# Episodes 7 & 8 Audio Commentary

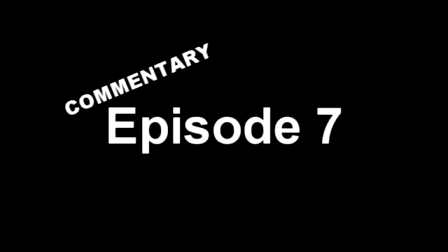(0:00)
Hey guys, this is Billy the Afro Man here, and I'm going to be doing some commentary on episodes 7 and 8 of Guyver Abridged.
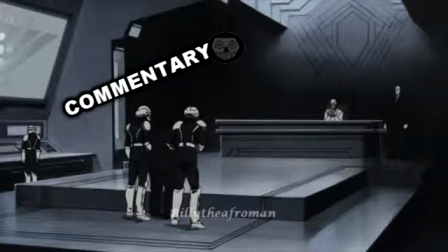(0:06)
I initially wasn't going to do this, but after going back and thinking about the episodes after I've uploaded them, I thought it'd be good to kind of do this to get my perspective on what I was thinking when I was writing the episodes.
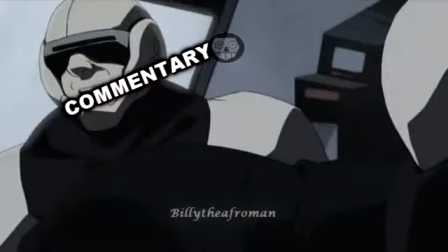(0:20)
Basically, I initially wanted the episodes to be more of like a serious play thing, like season finale of series 1.
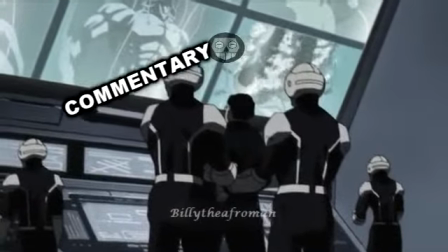(0:27)
I wanted it to have a darker feel but I didn't want to fall into the trap of there being less comedy in it so I think what I ended up
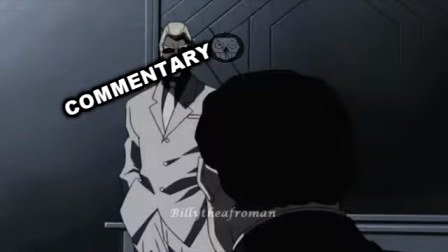(0:35)
doing was just going through the episodes and when it suited being serious kind of do that but then play off as a comedy
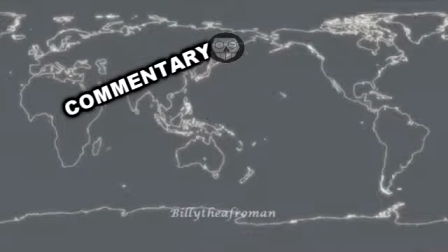(0:43)
moment afterwards like the bit that's playing at the moment where Geo explains the master plan of Kronos and Tetsuro just kind of
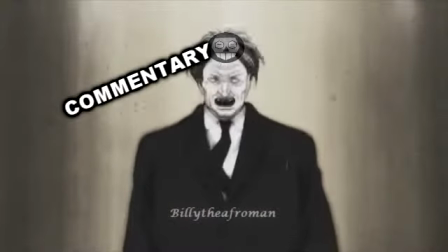(0:51)
shooting him down in the end saying that you know it's really fucking stupid that you've told me your complete plan um so i think that was kind of the feeling i
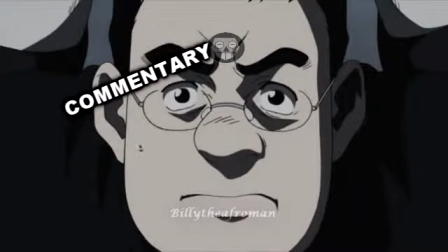(1:00)
had with most of the bits of this episode going into it um the
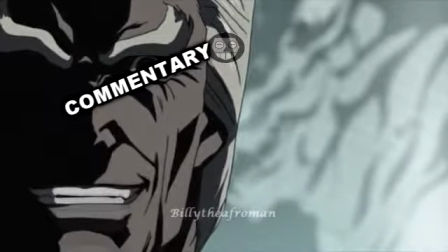(1:05)
reason they've taken so long to get out actually i've had these two episodes scripted
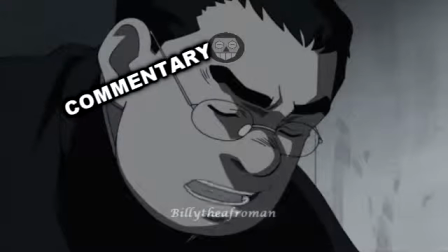(1:09)
since i think january but it really kind of like
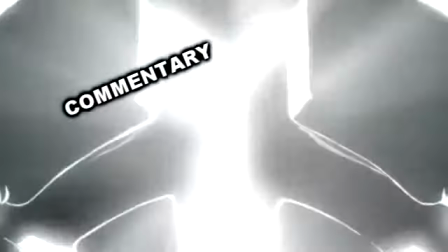(1:14)
became an issue with the cast member that was playing mizuki where i kind of lost
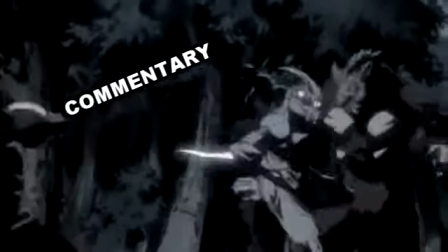(1:19)
contact with her for a little bit And then once I did get back in contact with her,
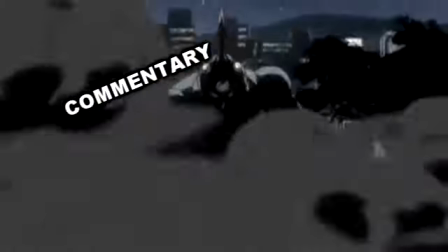(1:25)
the lines just weren't going to be in in time.
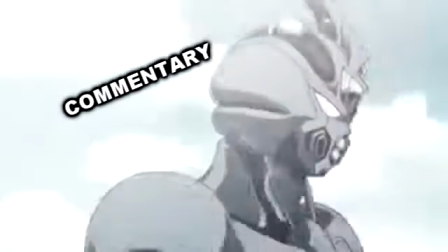(1:29)
So I had to go through, I had to recast to Alexandria Jay, who is amazing, by the way.
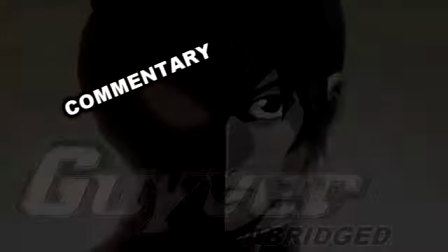(1:35)
She's a really good voice actress. She's really funny. She's ad-libbed a couple of the lines. And I think one of her bits is coming up now.
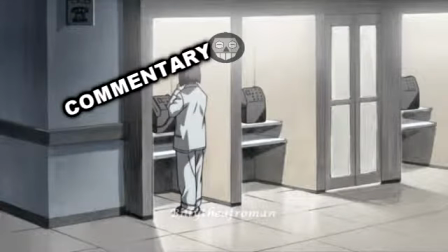(1:41)
I think it's this part here where she's having a bit of a conversation with Natsuki, who plays Spirit Kitten.
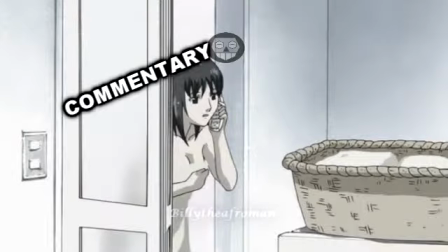(1:47)
And she's basically saying, oh, where's my brother? and it kind of all loops back around to the fact that Tetsuro is like a massive perv and has paid
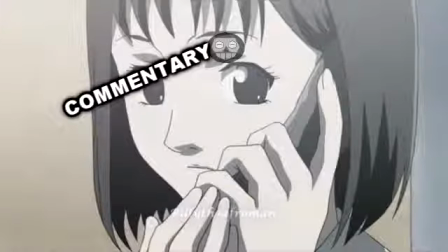(1:55)
Natsuki to sleep with him and she's quite angry about the fact she didn't even get paid and that it was only one time.
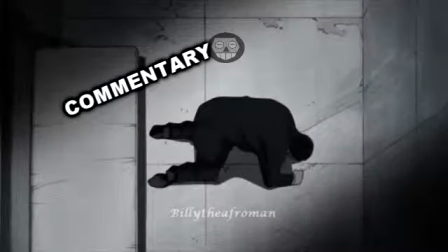(2:03)
There's lots of bits in these episodes that I really like.
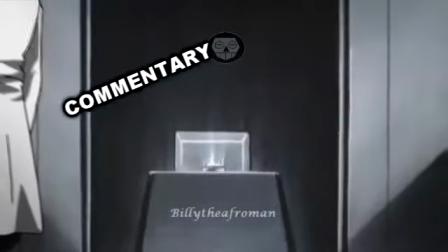(2:06)
I think these two episodes are some of my favourite ones that I've done, specifically this scene here which is playing at the moment, because these two guys, I think Steve and Dave,
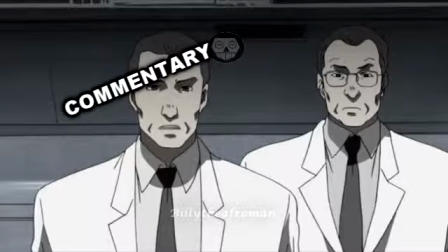(2:16)
they really kind of were a bit undersold in the actual episode. they didn't have much screen time and i decided to
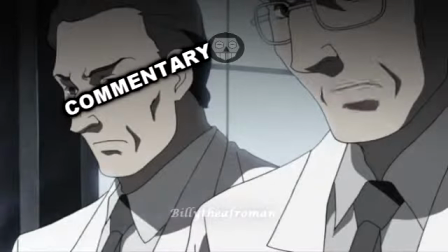(2:21)
make them play a bit of a bigger role so they aren't just talking about how the fact the control was activated they're having like a massive conversation about dude
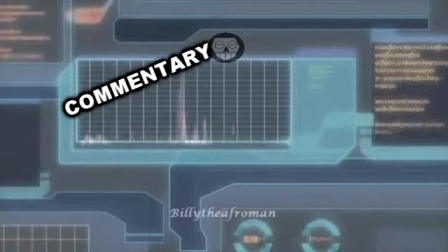(2:28)
this chick had the fattest ass you've ever seen and it all kind of comes around in the one of them is completely incompetent never
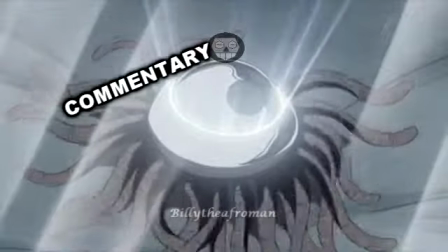(2:35)
does any work and the other one is a bit more tuned in but still a bit dim
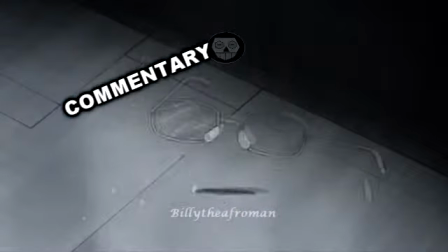(2:40)
um and it just serves as a nice way to kind of introduce guy Giver 3 onto the scene,
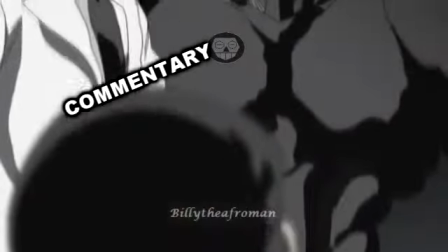(2:45)
get Giver 3 in there, but still have like a nice bit of comedy to it.
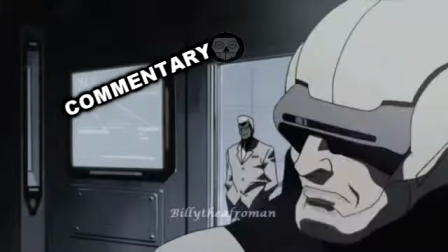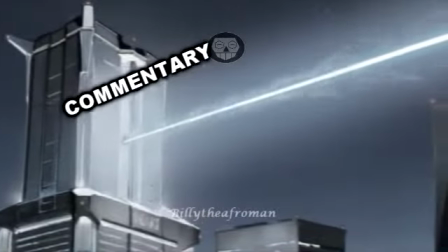(2:55)
This bit here was another instance where it was intended to be a more serious scene, but just kind of played for laughs by really kind of cutting it off and then having this soldier going,
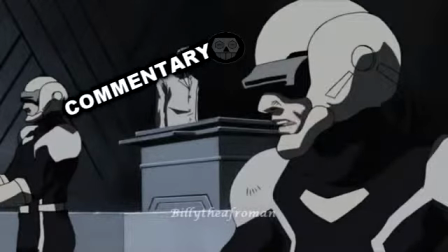(3:04)
and all kind of stuff like that.
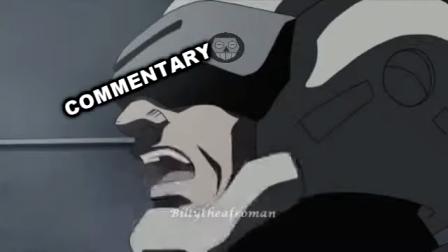(3:11)
Yeah, I initially wasn't going to include Zerba Booth in these episodes because I don't know I just feel like the episodes can run their
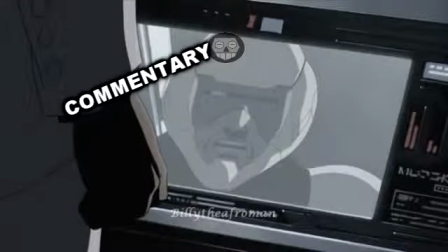(3:19)
course without him being there he's not really a major character he doesn't have much impact on the plot of these episodes but in the end without including him I
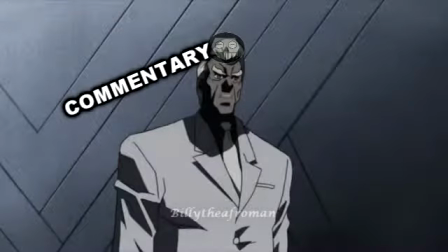(3:28)
think episode seven just came down to about three minutes long and I needed something to fill space and I thought what what could be good
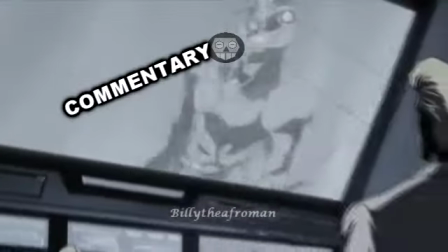(3:34)
um there's a decent amount of screen time for Zerba Booth in this it'll kind of show that Guyver 1 is back.
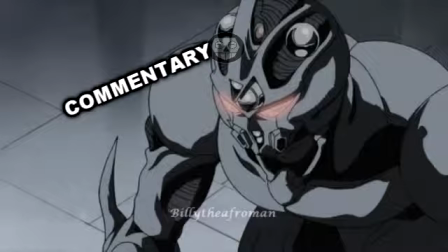(3:41)
He's not completely with it. He's still operating in like emergency self-defense mode and anything that gets his way is going to be fucked up.
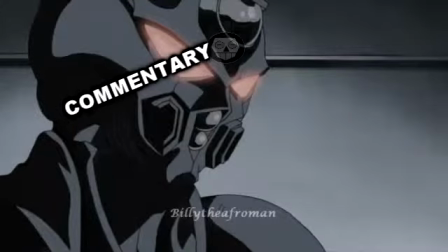(3:48)
So it's nice doing something with the Guyver where Show isn't in control of it because it really just, I don't know,
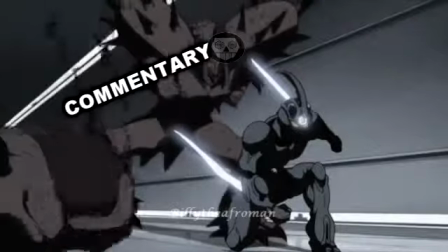(3:55)
gives a chance to kind of cut loose and show what would happen in a perfect world if Show knew what was going on half the time.
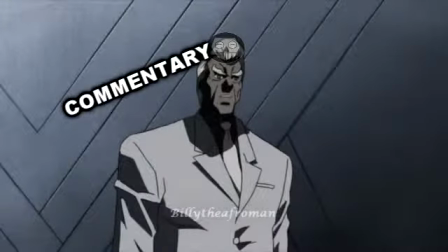(4:02)
Because let's face it, the rest of the time he's not particularly useful.